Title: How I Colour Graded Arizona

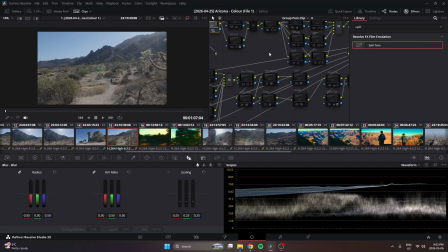[3:54]
So as soon as I'm done my exposure, what I actually do is I skip my white balance, because when the image is this gray, it's really hard to tell what is supposed to be neutral and what,
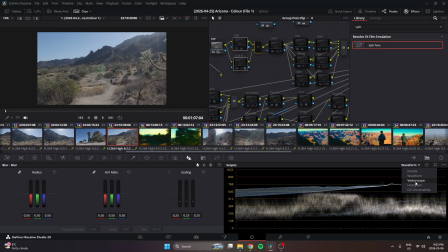[4:06]
even with the graphs, what is white, what is black, and what is, if the colors are sitting in the right spot.
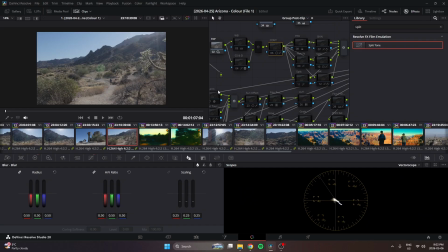[4:14]
It's impossible to tell without adding more contrast and saturation to the image. That's just that. So from there, I start with my contrast. I want it to be a soft roll-off. I want it to feel filmic, so I push those highlights down, I push those shadows up, and I give a soft curve to that image.
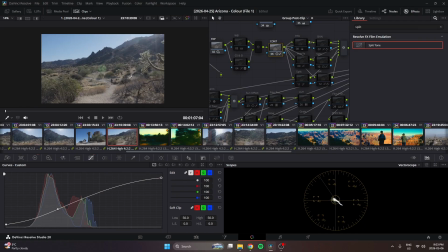[4:31]
And I do so like this. Now, this really doesn't add that much. This really doesn't impact the image, because I'm actually controlling my contrast with this dial as well, because this dial affects our saturation and luminance in our contrast, as opposed to if I were to adjust this dial,
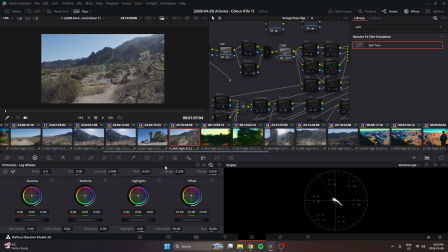[4:50]
this is strictly just luminance. I kind of want to bring it back to earth after I just kind of punched it up, because I'm not looking to create a big separation between the highlights and the shadows.
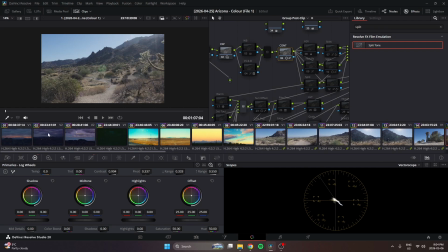[5:04]
What I'm trying to do is reshape the tones of the image to feel soft and filmic.
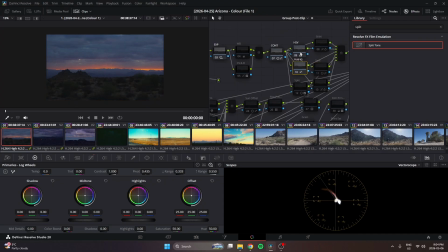[5:09]
If we go to this example, if we turn all this off real quick, this is from my previous recording, which I fucked up. You could see before it's very strong, very in your face. It feels very digital, and we want to remove that digital feel.
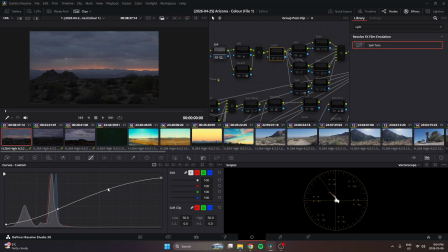[5:23]
We don't want it to be digital. We lift up our shadows, create contrast through mid-tone to highlights and shadows, and we bring down our highlights. And that creates a lot more softness in the image, and it feels a lot more warm and comfortable right off the bat.
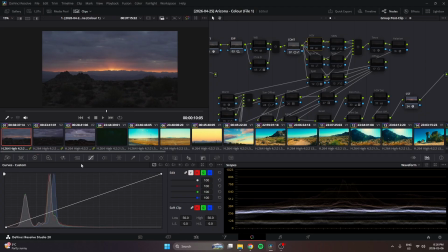[5:39]
From there, now we go to our HSV. This is just saturation. This I am selecting my color space to be HSV. I'm switching off channels 1 and 3, and I'm just punching in some saturation. It's almost like subtractive saturation. It gives very similar results.
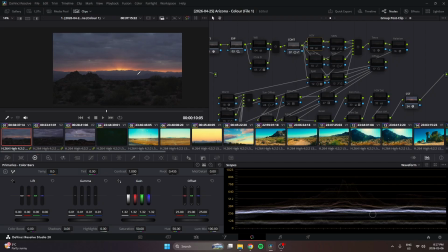[5:58]
It just gives deeper color integration, but it's not perfect because you can't push it that far. You have to be very careful with how much you push it, and we're gonna get into how we get that really punchy color and the really rich, strong colors in the image.
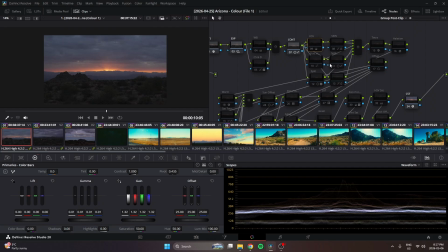[6:17]
But just by cranking up your saturation, it's not gonna get you there. The first step, yeah, like in this, obviously needs more saturation, needs more life. So we give it more life. Okay, cool. Now, the reason you want to have
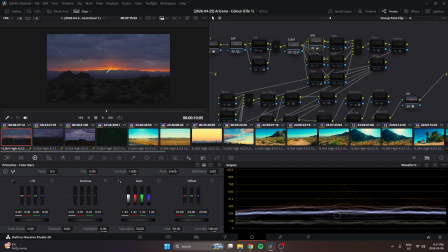[6:32]
your saturation either in a parallel or a node before you make your creative adjustments is because if I didn't have my saturation on and I started making my split toning and my hue versus hue and whatever adjustments I make to create something creative,
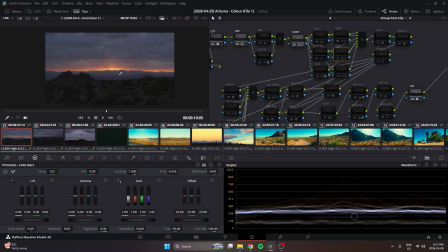[6:52]
I am playing with the colors I have here. Okay? But if I want some of those natural colors to come through and break through my grade, break through my split tone, I need saturation. I need those original colors to be brought up.
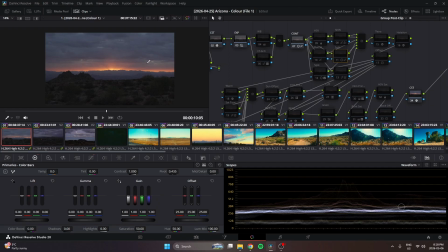[7:12]
The more muted they are, the more your split tone is going to take over the image. So we punch in some saturation. Okay. And just like that, we get some of the blues and purples in the clouds. It looks great. That orange really comes through. Okay, awesome. Now this is where it matters for order of operation of recreating what we did.
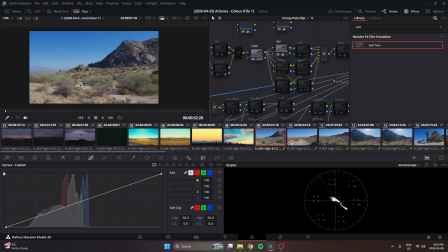[7:34]
Instead of going right to hue versus hue, this is not a suitable image to make decisions on where hues should be or what hues should look like. From here, we add our LUT. Now for the LUT, what I did was add Cullen Kelly's Voyager pack.
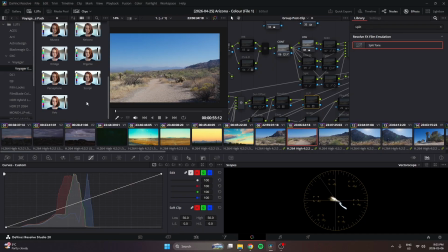[7:51]
I paid for this. Yes, I fucking paid for this. I believe I added Scorpio. I think I could check here. Yeah, Scorpio. Sorry.